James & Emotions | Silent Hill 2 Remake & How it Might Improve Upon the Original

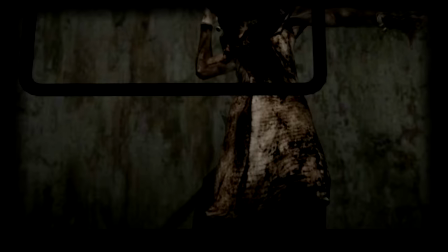This is another likely difficult scene to frame because it involves four moving parts, a murder attempt they can't directly show and two levels, the main floor and upper floor.
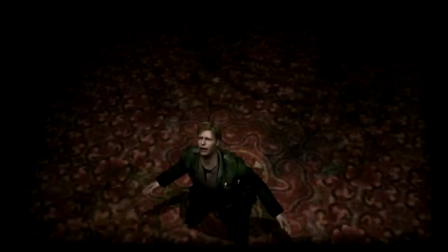The camera jumps around and only shows one face, Maria's, as she's stabbed for just an instant.
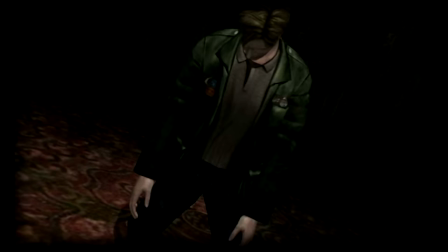James is always at a distance. Then he falls to his knees, has his speech about Pyramid Head as the camera zooms out, and then a battle begins.
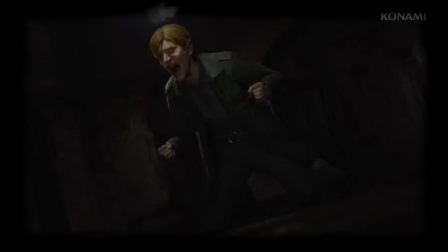So of course, this scene in the remake feels drastically different.
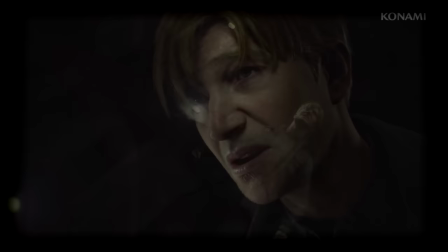Honestly, this is the moment that sold me on a remake. A moment so important to the game that was so limited in the original, now giving a new viewpoint and more access to James' feelings.
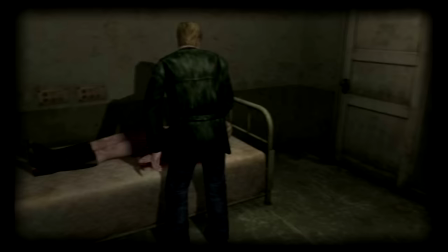Think about it, not a single one of Maria's deaths in the original game is given CG treatment. None of them are seen closely or in detail. We never get to see James' face as he watches his wife die.
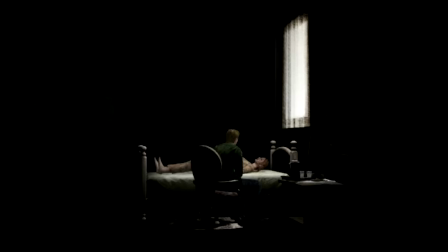Consider the game's endings. James and Mary's reunion is watched at a distance.
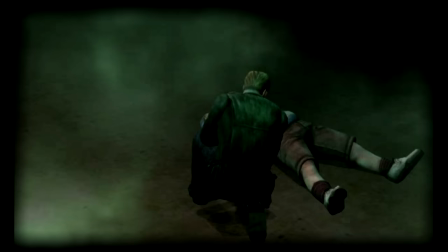We watch James tell his wife his feelings from behind his head. We don't see his face. I try to imagine another game from this same year presenting the story in a similar way.
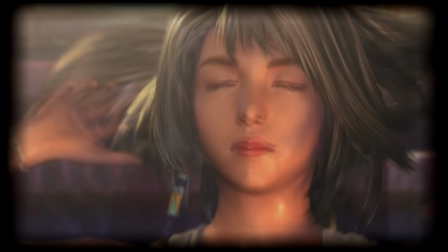Say Final Fantasy X, one of my favorites, which just had an anniversary,
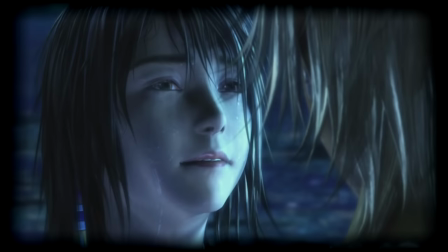and I can't imagine the game's most powerful scenes without imagining the main character's faces, expressions, and feelings,
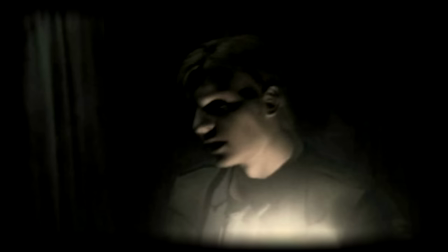most of which were in CG because square is the king of cg and had all the money to throw at the game konami
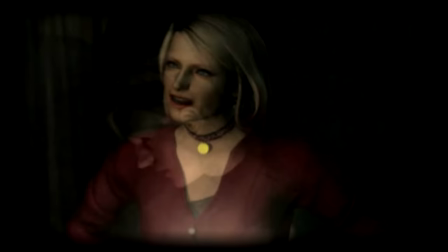and silent hill unfortunately didn't they spent a lot of money on silent hill
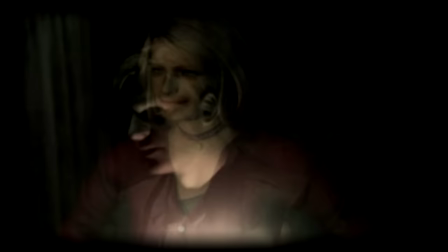2 so much it was considered a financial failure but they still couldn't make
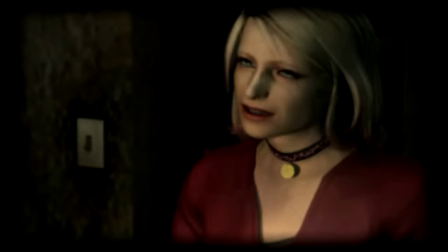every single major scene in the game cg the cg team was about five
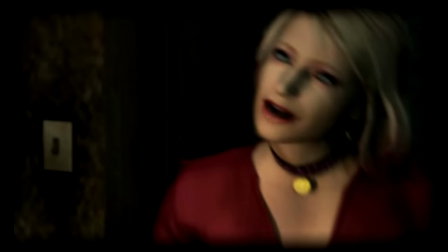people final fantasy 10 had an entire movie division with over 30 cg
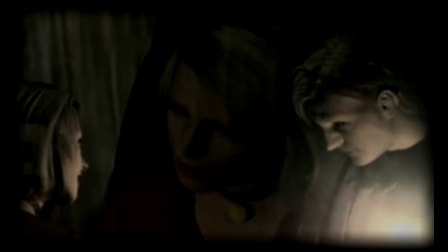designers It's no wonder many of Silent Hill 2's most powerful, important scenes just couldn't be shown in close emotional detail.
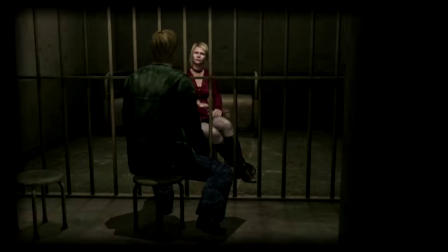But that's not to say the game's scenes are all weak.
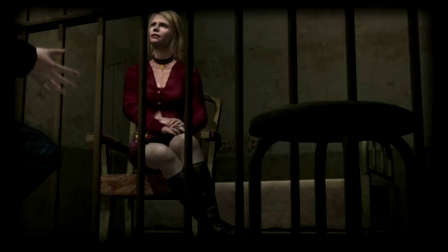What I love about a good remake is how it talks to us about the original game, how it shows us the strengths and weaknesses of the original.
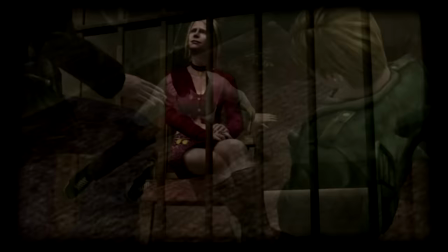A weakness is the fact that we don't see faces much.
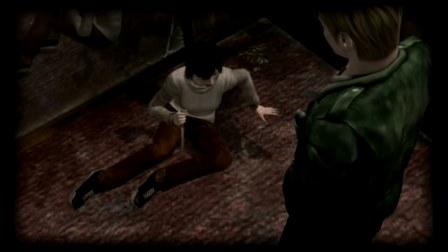A strength is how Silent Hill 2's team clearly knew this weakness existed and how they thus implemented many subtle,
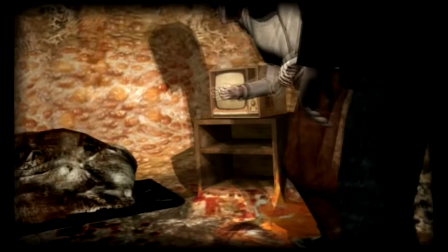powerful ways of conveying emotion visually. In in-game cutscenes, the camera often tells you a lot about how the character is feeling.
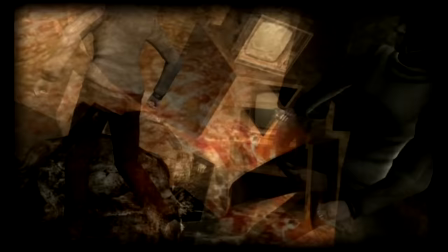When Angela is facing the monster that represents her father, she is seen from behind.
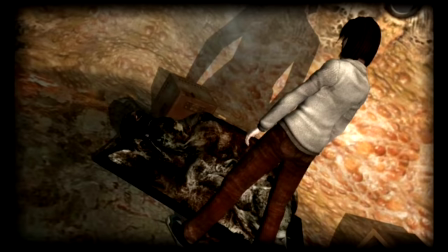Again, very little facial expressions in this scene. After she drops a TV on the monster, the scene stills for a moment.
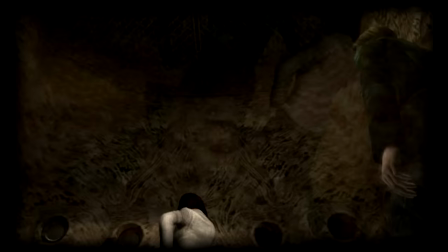She stands still while the camera shifts in a way that creates an angle, as if she is imbalanced. The camera angle mimics her emotional landscape. She is imbalanced emotionally and so is the scene.
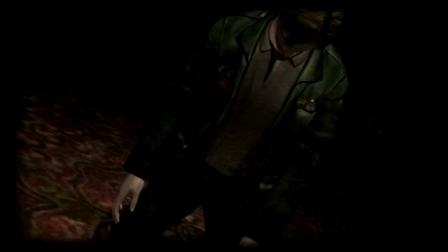In an opposite scene, James is shown moving from emotional imbalance to balance with the same angle. When he falls to his knees in the Lakeview Hotel, telling Pyramid Head he's realized why he needed the town and the monster.
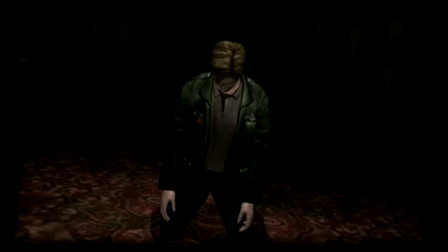The camera shifts from an angle to being even with James, from imbalanced to balance.
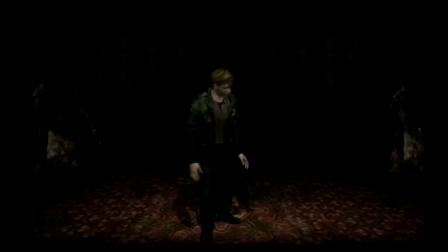We can't see James's face, but the camera reinforces the idea James has started to wake up, that his worldview is righting itself.
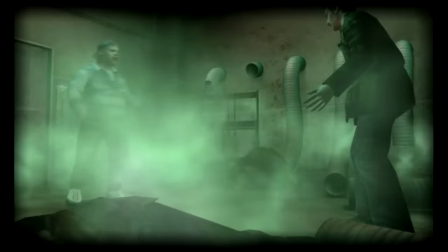In Eddie's breakdown in the prison, we don't see many facial close-ups. There are a few.
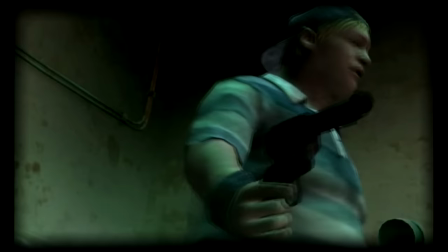What we do get are broken, jumpy camera frames, which are timed with his voice lines.
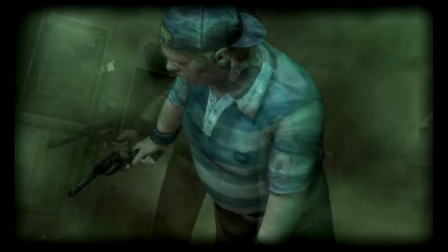As he talks about being bullied, the camera jumps wildly around the room, centered on him in different angles and locations.
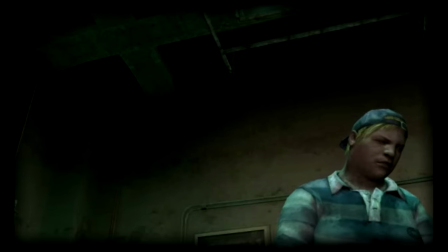He's losing it. He's jumping from thought wildly. he's violent and angry, and the camera mimics his feelings.
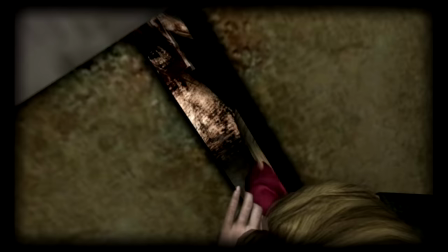Even the hospital elevator scene, which I generally consider the weakest, has some powerful work going on in its subtleties.
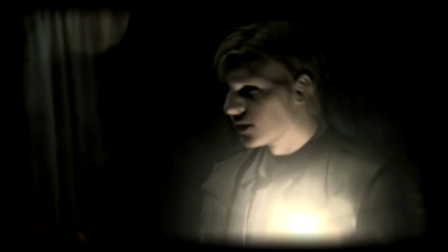The hospital level focuses on finding two rings, which requires both Maria and James to navigate,
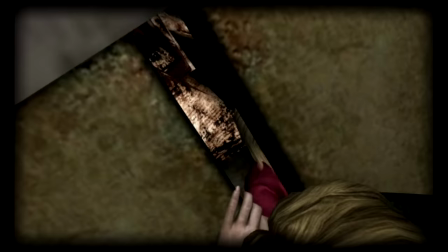before giving the rings to a religious figure and entering a hallway.
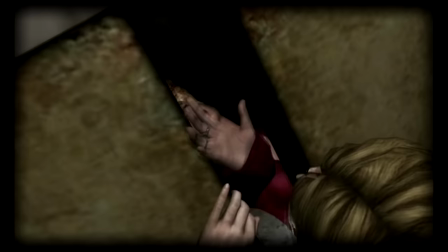It's a symbolic marriage, which leads directly to Maria's death, a terrible foreshadowing of Mary and her fate.
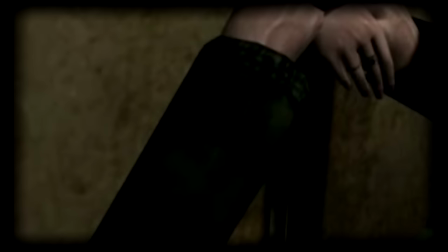When Maria dies, there's only one part of her body we can really see, her hand and the rings on her fingers,
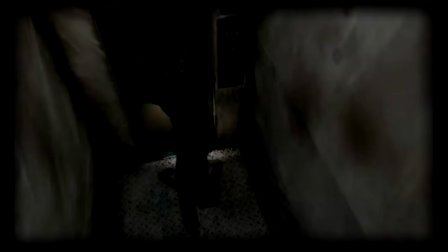a subtle, fantastic detail, in a scene in which so much was limited and couldn't be shown.
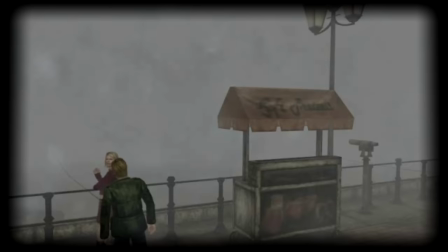So much emotional work in Silent Hill 2 is done by camera angles and framing, and there are so many powerful little details.
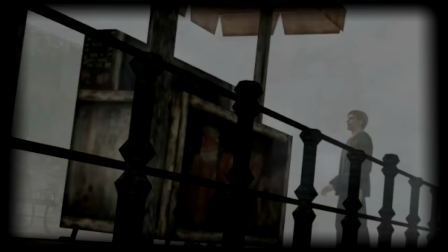When James meets Maria, she hits on him quite boldly, grabs his hand, and has him touch her chest.
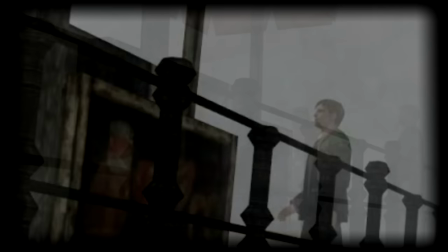We can't see much of either of their faces, because we're very far from the scene.
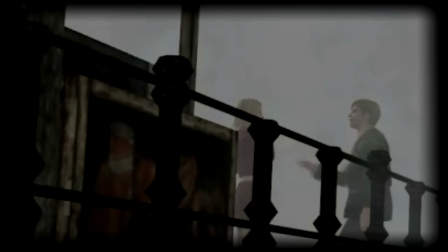A scene that happens to be framed so a singular piece of the fence blocks where James' hand touches Maria.
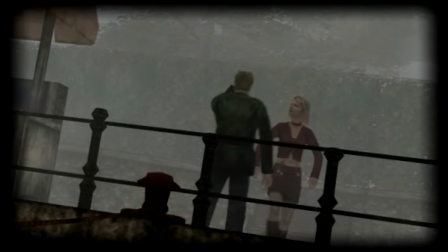It's a subtle touch you almost miss, but which reminds you every single camera angle was carefully chosen.
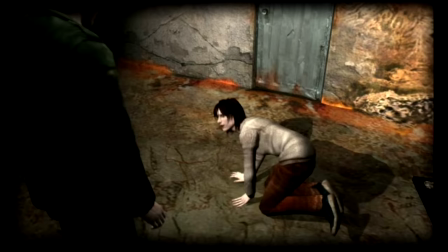But carefully chosen doesn't mean each angle wasn't one that was ultimately a step down from what they might have wanted.
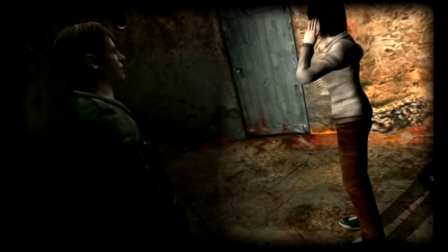Every game is a process of learning, and the first two Silent Hill games had the biggest learning curves.
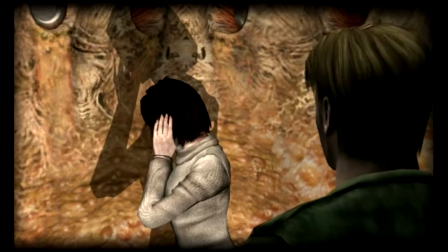Personally, comparing them to 3 and 4 visually,
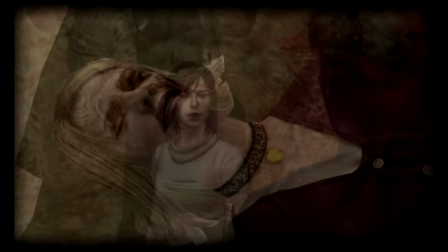it seems clear the team was still figuring out how to present scenes the way they wanted, and how best to implement the current technology. 2 is the first PS2 Silent Hill game, and I imagine much of the game was a learning experience for the young developers.
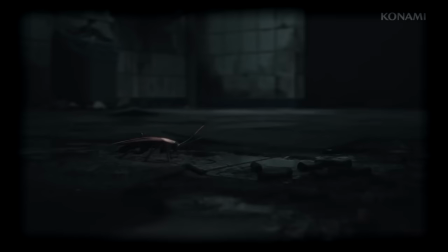So, now we consider the remake. Here is a PS5 game made 20 years later, reimagining scenes created with the limitations of a much older console.
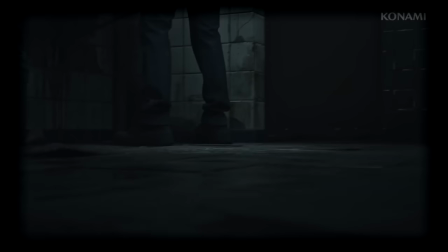How could they not attempt to show more, to detail more, of scenes that had very still, almost blank faces? The question of quality comes not from how much emotion is shown, but how and when said emotions are shown.
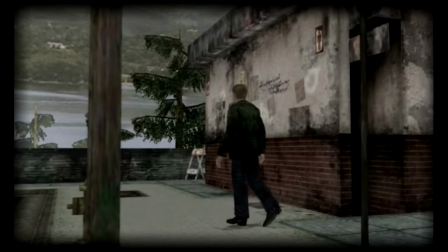The secret to James is he is very emotional, sometimes.
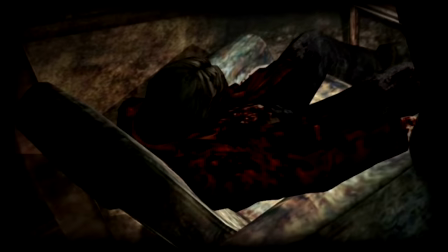His journey is one from complete dissociation, a mental state in which he is isolated from his own memories,
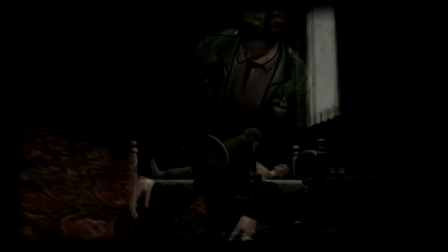thoughts, and feelings, to re-association, when he remembers the truth and becomes reconnected with his feelings.
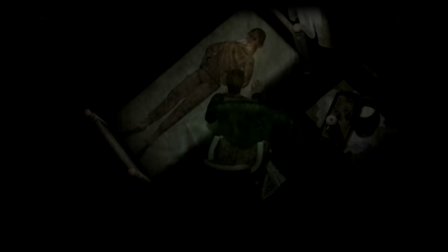Consider Maria's many deaths, or the endings of the game. James is obviously screaming, crying, and mourning in much of the game,
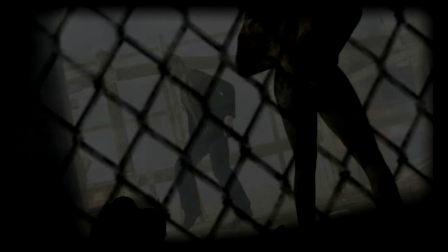yet the part we most remember are the larger portion of the game in which he doesn't remember and has few emotions.
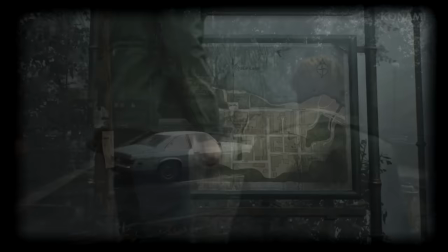The scenes the trailer for Remake shows are the most powerful moments of the game, Maria's first death and her third.
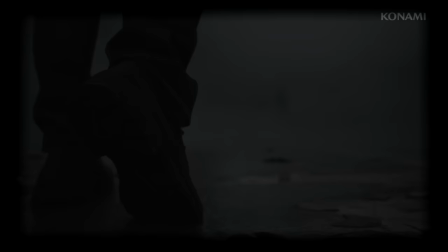Of course he's screaming, of course he's showing his feelings, and the way the scenes are framed is beautifully in line with how the original carefully chose to show the scenes.
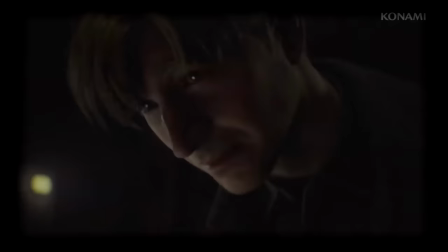I felt the power of the scene when James fell to his knees, and our viewpoint came from below looking up as James lifted his head.
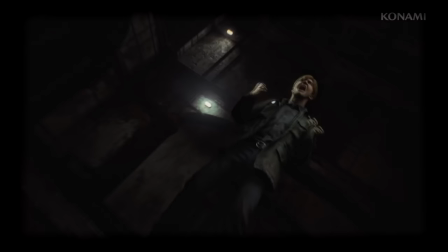This is his rebirth moment, the moment when he vocally acknowledges the truth and chose to stand and defeat his monster.
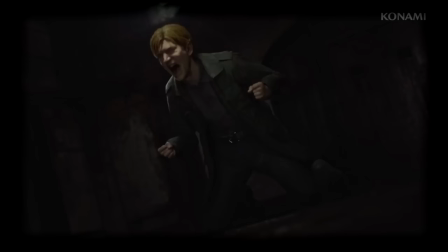This is his greatest moment. We see it start at the literal lowest point.
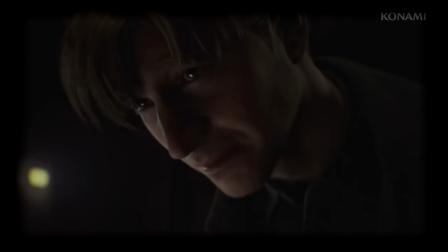We are below him and he is falling because Maria has died again.
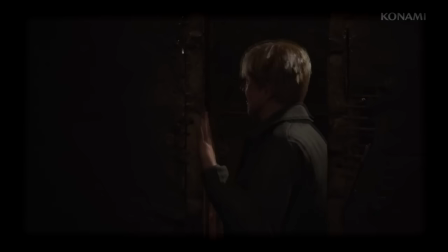From here, he can only rise. The elevator scene is my favorite.
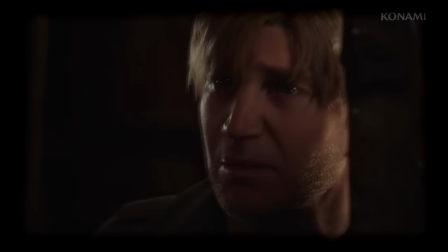We get to see his face. Watching a character die for the first time from behind a head in a locked elevator isn't a great scene.
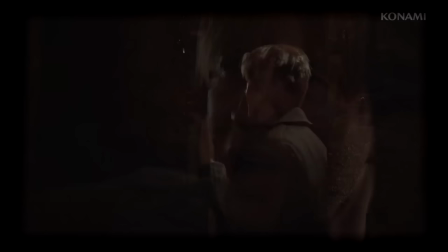Now we're free to show the scene from the front, possibly even to show more graphic details of Maria's actual death.
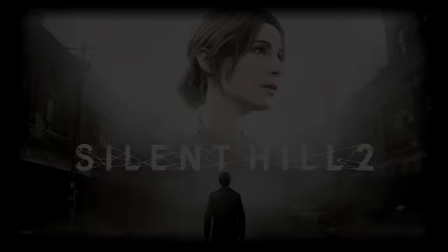It might be better to show a hint of the death before switching to James' face. The possibilities for a modern engine are endless.
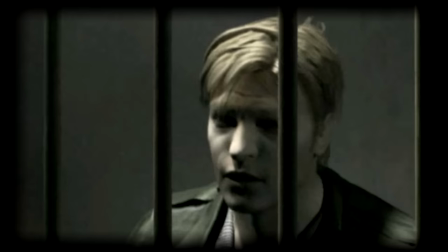I understand the fear James might be too emotional. The problem is, you cannot evaluate the state of a game by its trailers.
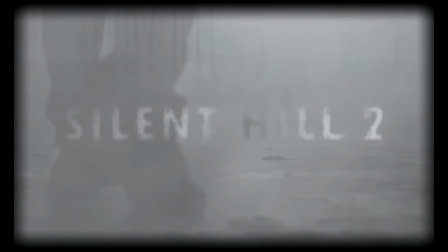Trailers are so carefully hand-picked to show highest moments, tensest scenes, the most important, breathtaking things to try and earn your interest.
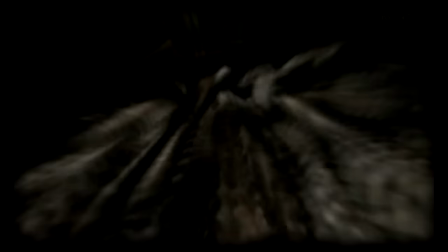When you take away those moments, most of the trailer was James walking, looking around, examining items, with a normal expression.
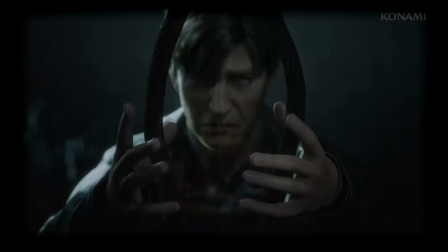All within line of what I'd expect. I think the one scene that really throws it over for most is the noose scene.